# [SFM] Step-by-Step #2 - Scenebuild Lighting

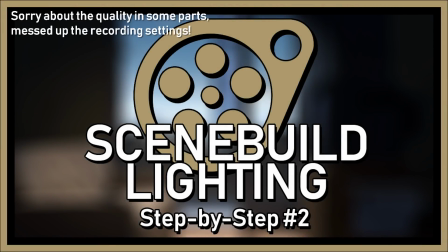Hey everyone! Welcome to the long procrastinated second episode of my Source Filmmaker lighting tutorial. I did a poll on some Discord servers and it seems like most people really want to know how to do scene build lighting. And it's probably one of the things I get asked the most.
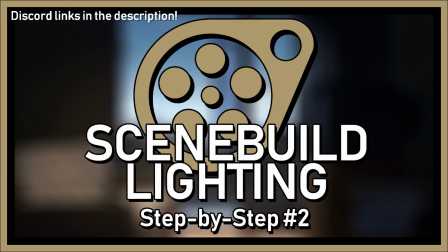I'll be linking in the description some Discord servers where you can find me and message me with any questions or feedback. I just can't promise to answer everything instantly, but I'll make sure to read everything when I can. So, without any further ado, let's get right into it.
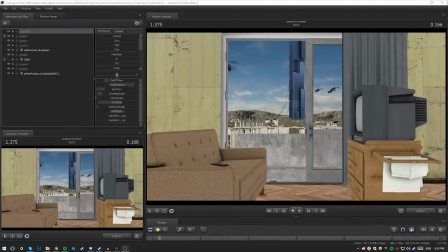I'll be using this rather simple but large scene I've been working on for a few months. It's not my best, but it could be really useful to showcase most of the steps to decent lighting. I'll be focusing on sunny slash clear daylight, because it's probably what people try to do the most and fail.
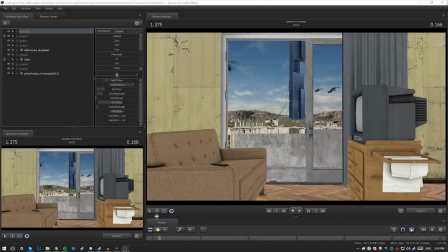Plus, you can take anything you see here and apply it on other scenarios with relative ease.
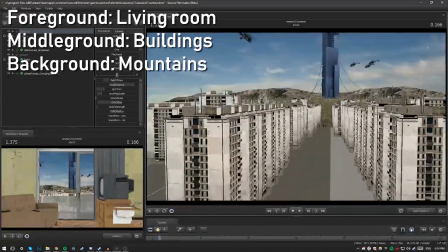In this scene, we have a clear foreground, the living room, middle ground, the buildings and citadel, and background, the mountains.
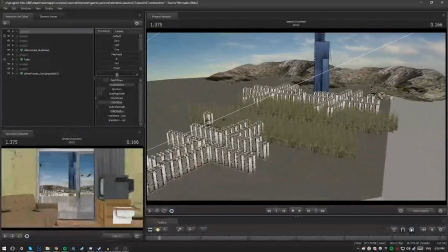And we'll be using that distinction to optimize our workflow, doing each scene one at a time. Firstly, let's get some concepts out of the way. The first one we'll be looking at is ambient lighting.
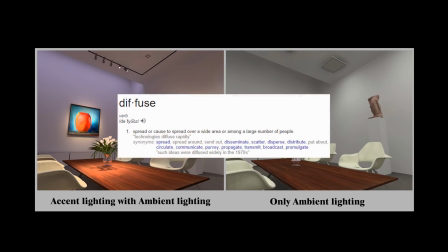Ambient lighting is used to simulate diffuse lighting in a scene coming from, in this case, the sky.
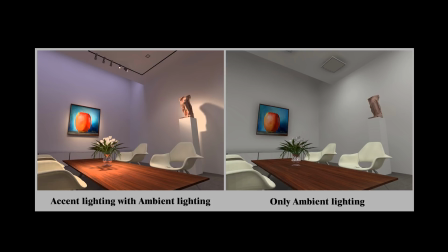In this scene, the sky would give almost everything a blue hue, most importantly, but not exclusive to the shadows.
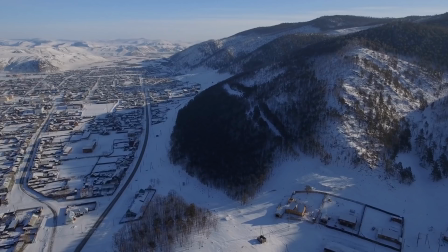This is often overlooked because it's not very clear in our day-to-day lives, but on sunny days we have blue shadows, not black or gray.
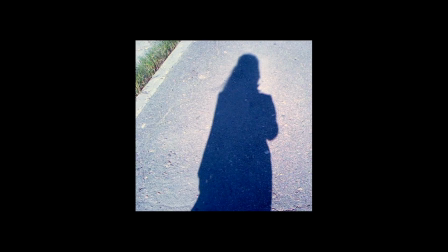This is a great concept to understand even when doing portraits of single characters.
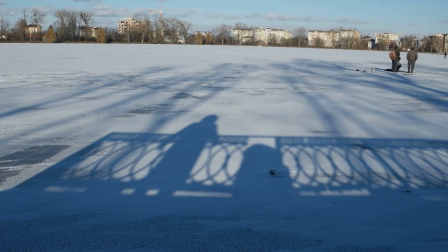We'll also be giving ambient lighting its own shadows, but that's for the actual tutorial part. The second part is ambient lighting.
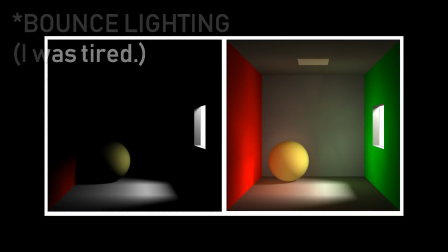Bounce lighting refers to light that bounces off surfaces and lights up areas that would otherwise be in shade.
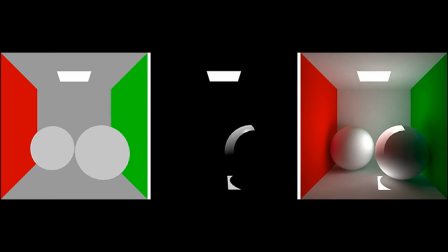Light bounces all over the place. That's why a sliver of light seeping through a window can brighten up an entire room. This is incredibly important, especially in scenes that take place indoors or near structures, as it really changes how things look.
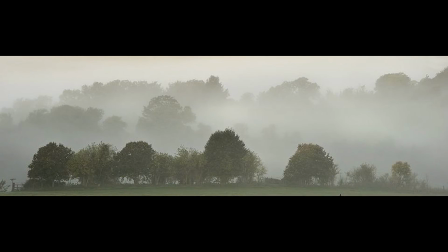And the third and last we'll be covering is fog. Fog really helps to give a sense of scale and is often overlooked as well. It's not that complicated and will probably be quickly understood by everyone, but it's still really important. So, let's get into the actual scene.
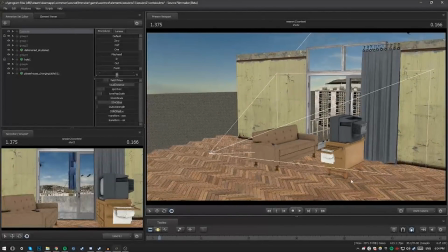Considering the sky is very bright and very blue, I wanted to sort of come in through the door while also being blocked by the walls.
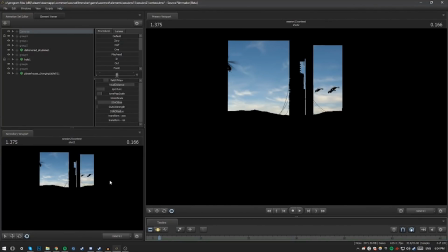This will be easily done by setting up a dim but large blue light in front of the door,
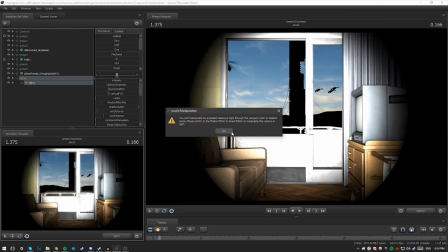sharpening its shadows and raising the radius to a very high value. Overriding the default ones might be necessary.
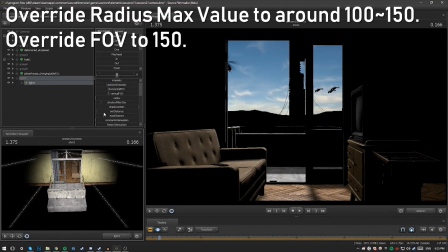I usually go between 100 to 150, whichever works first, then increasing the FOV to about the same value of 150.
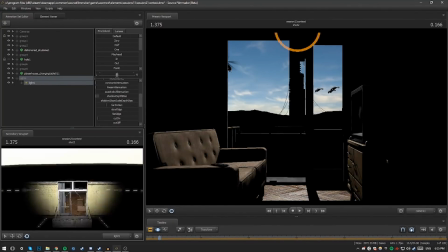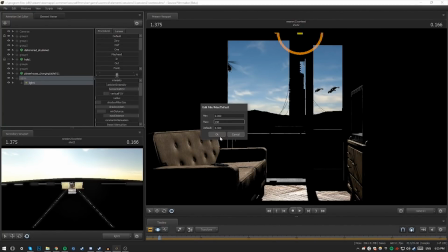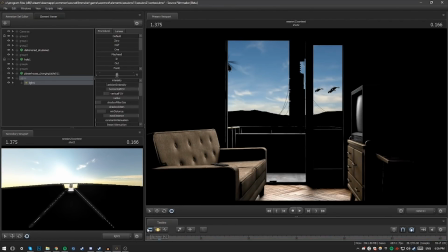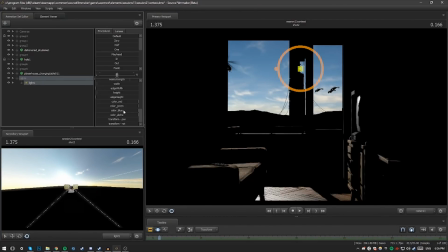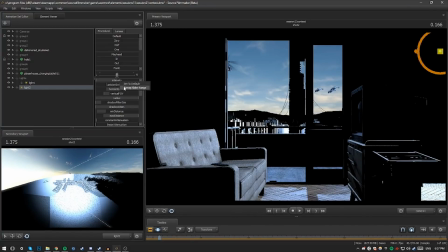If the result pleases me, I move on to the middle ground. Here, I won't need shadow lights because their effect would be really not noticeable.
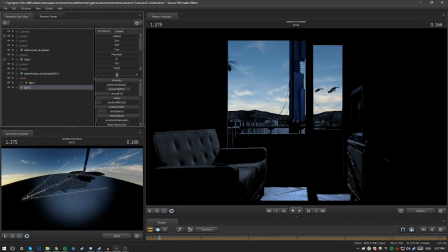So I'll only make them really big and try to cover the buildings to make them uniformly lit, as if light is coming from all directions at an equal rate. This will make it so all shadows are blue while remaining dim.
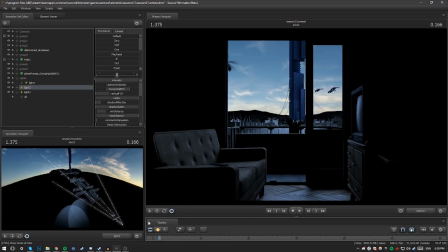I won't need more than two, as the side of the buildings opposite to the camera won't be visible regardless, so that's unnecessary detail.
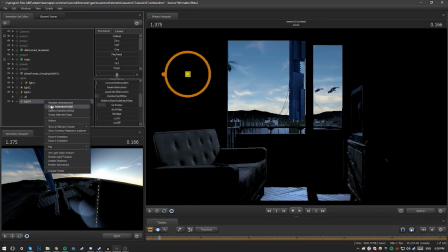Again, if I'm pleased with the result, I move on to the mountains.